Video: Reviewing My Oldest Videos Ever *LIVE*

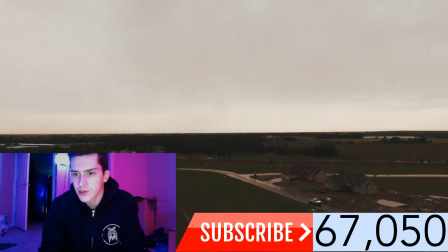Maybe a little bit more on the shadows, a little bit higher on the shadows. And a little bit of a less warmth tone.
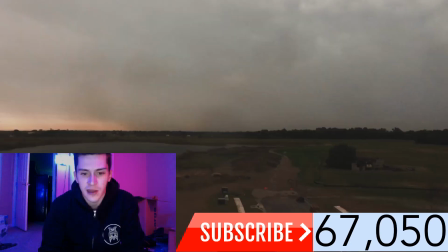It seems like the end of the world, kind of, is the way it looks to me.
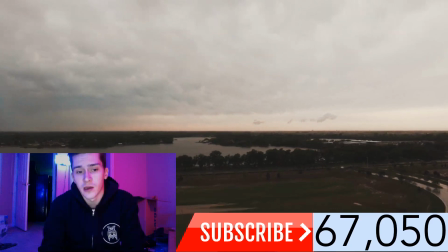Over time, I've gotten a little bit of a close, detailed eye on things like that,
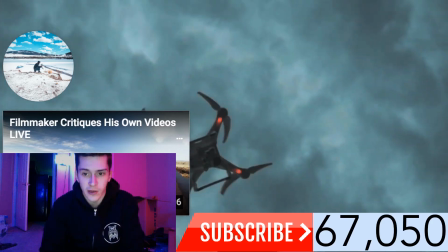on color and, you know, other things that are similar to that, as far as editing is concerned.
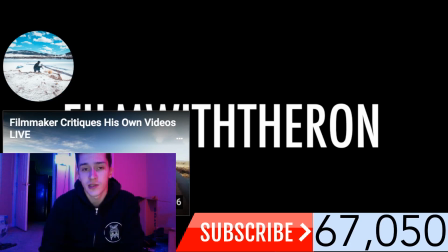Because there's a lot that goes into color grading, guys. Like, the videos you see on my channel, it's not just like I throw something on there and go.
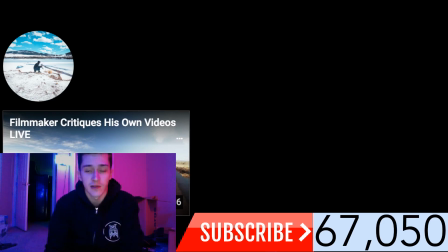Like, I actually have to put a lot of work into what I do.
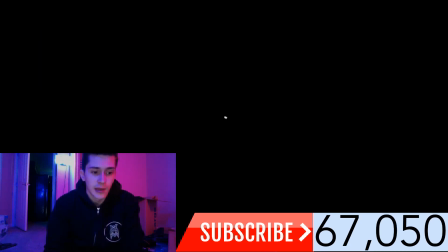And I would love to do a live stream for you guys, just doing like a live color grading or editing or something like that.
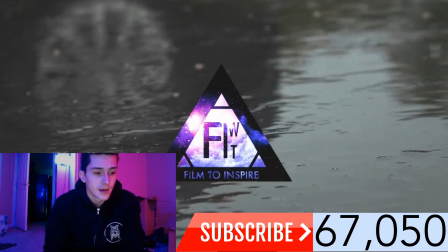If you guys want that, you know. So let me know in the comments, you know, if you want me to do something like that, that'd be cool.
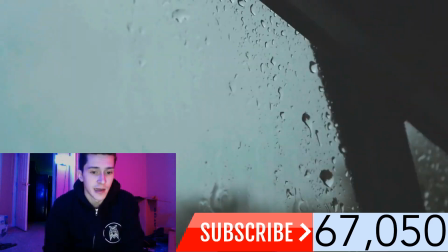So this one's called Capture, quick edit number 9. Now this one, I think it starts with me driving right here.
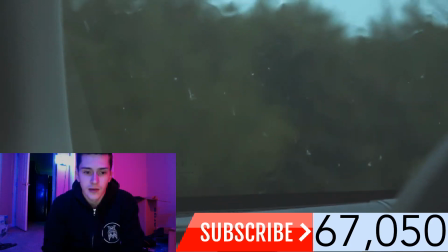See, I think this one is strictly in the car.
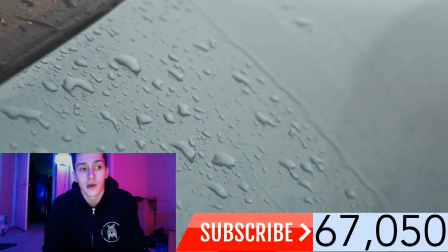Or wait, no, this one is the GoPro. I have like this GoPro kind of device.
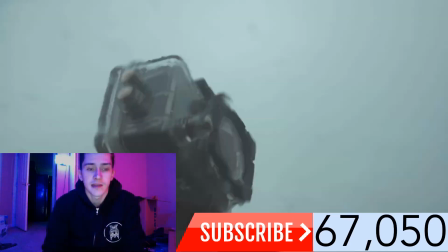This is an action camera right there. Basically, I put it on my car, and it was raining pretty hard.
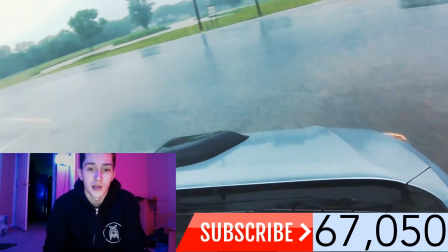So I was like, hey, let's go and just do a montage. So this was at the time when I was going to college.
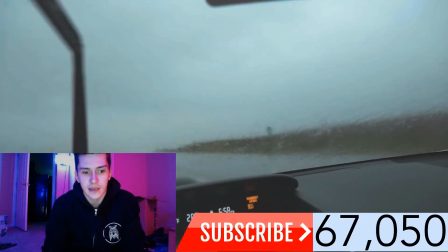So that's why I'm driving a lot of the highways, because I did live kind of far away. So
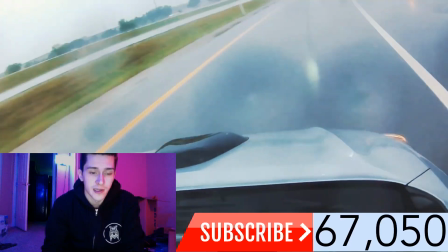I drove the highway, got a couple montages. I'm sure my car looks a little bit ridiculous with the camera on top of there, but that's just what I did.
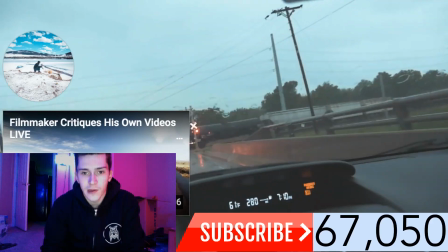So yeah, it's a pretty cool episode. I feel it's more on the amateur level, more on the beginner level for the most part.
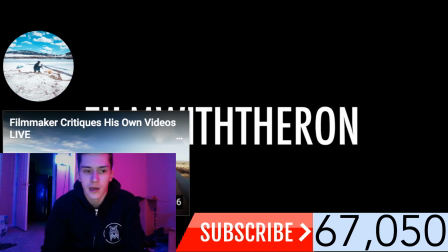I mean, the rain shots were kind of cool, but I think my photography and videography now is a lot better than what it was.
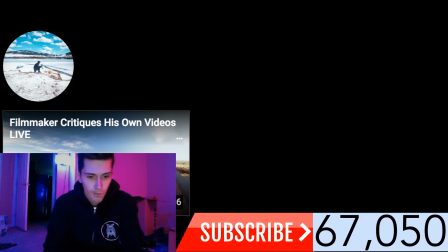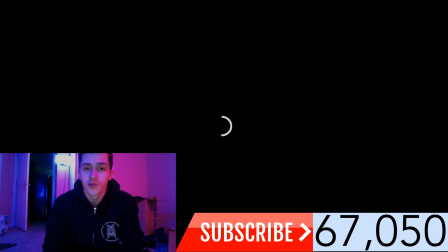Okay, this one is called Reach for the Sky, quick edit number 10. This one is actually kind of an interesting one because to you guys, all you see is me running up and down a ramp,
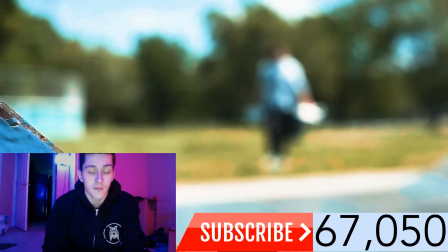or running up a ramp and then sliding down it.
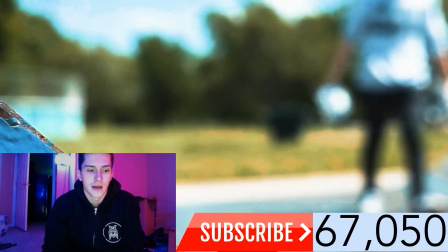But I mean, it's got an idea behind it because it's kind of going above and beyond, taking that extra step, taking that extra leap.
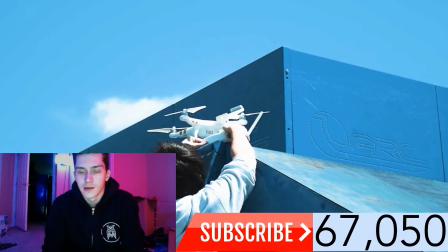That's kind of the idea behind this one. So I put the drone up there and I just run up.
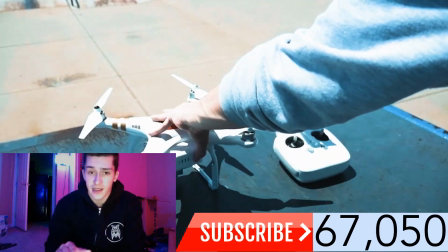It's not that easy to run up those things, guys, because it is kind of slippery, so I just kind of booked it, just straight up.
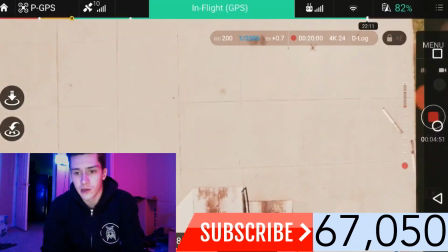So I got the drone up in the air. Not too bad on the color grading, but this one right here, some people may not see this, but if you look closely,
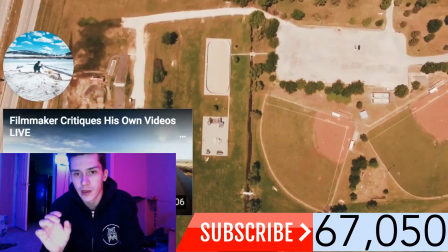it's screen on my phone and then drone shot, and then screen on my phone and then drone shot,
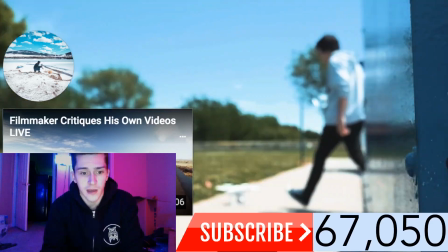to emphasize that I'm accelerating upward. Because if you look at the altitude very closely in that shot,
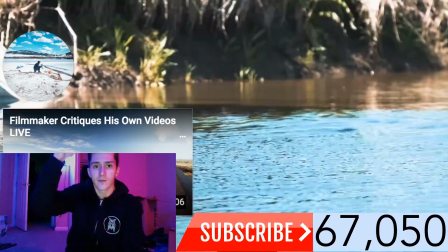you will see it just going up, and then up, and then up, and that's kind of the idea behind it.
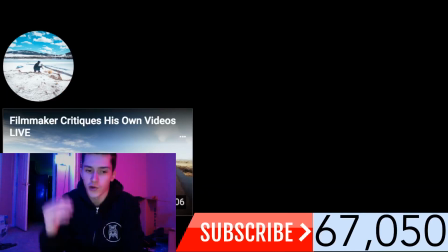Just to reach for the sky, you know, reach for new goals, new aspirations, stuff like that.
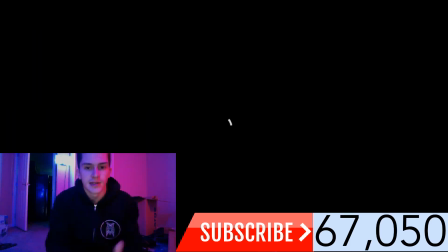That's kind of the whole idea behind this channel, guys, is that, you know, I want to inspire you guys.
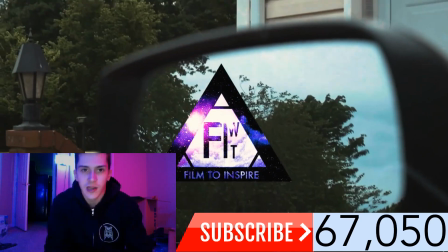I want you guys to make your own stuff, make your own videos, do what you want to do.
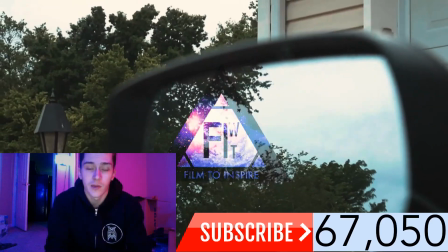You may not be a filmmaker, you may be a gamer, you know, you may be a chef, cook, something like that.
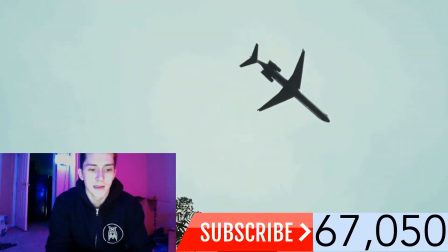Doesn't really matter, but the point is just to go out there and do something, to make something.
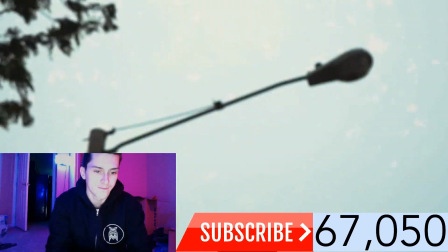Take a little bit of your time of your day and just go out and make something. So this one is Find Your Purpose, quick edit number 11.
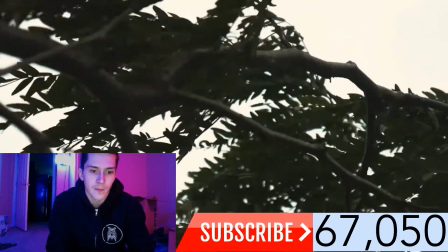I do not remember what the purpose is behind this one.
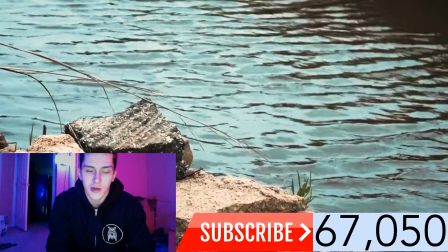I think mainly it was strictly a video where I wanted to shoot some nature,
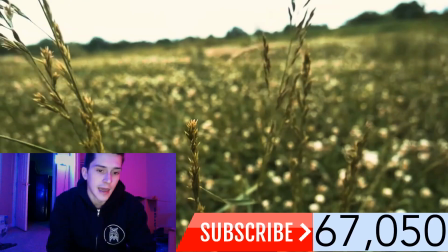as you guys can see, and just kind of give you guys like a good vibe.
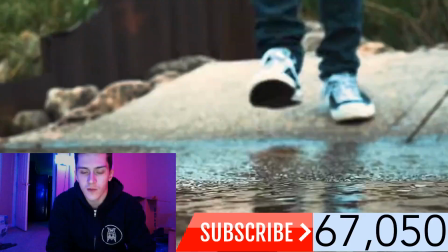I think this is more of like a chill kind of video.
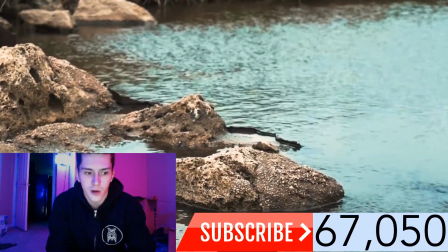Got me walking through the water, more rocks and water, more rocks and water,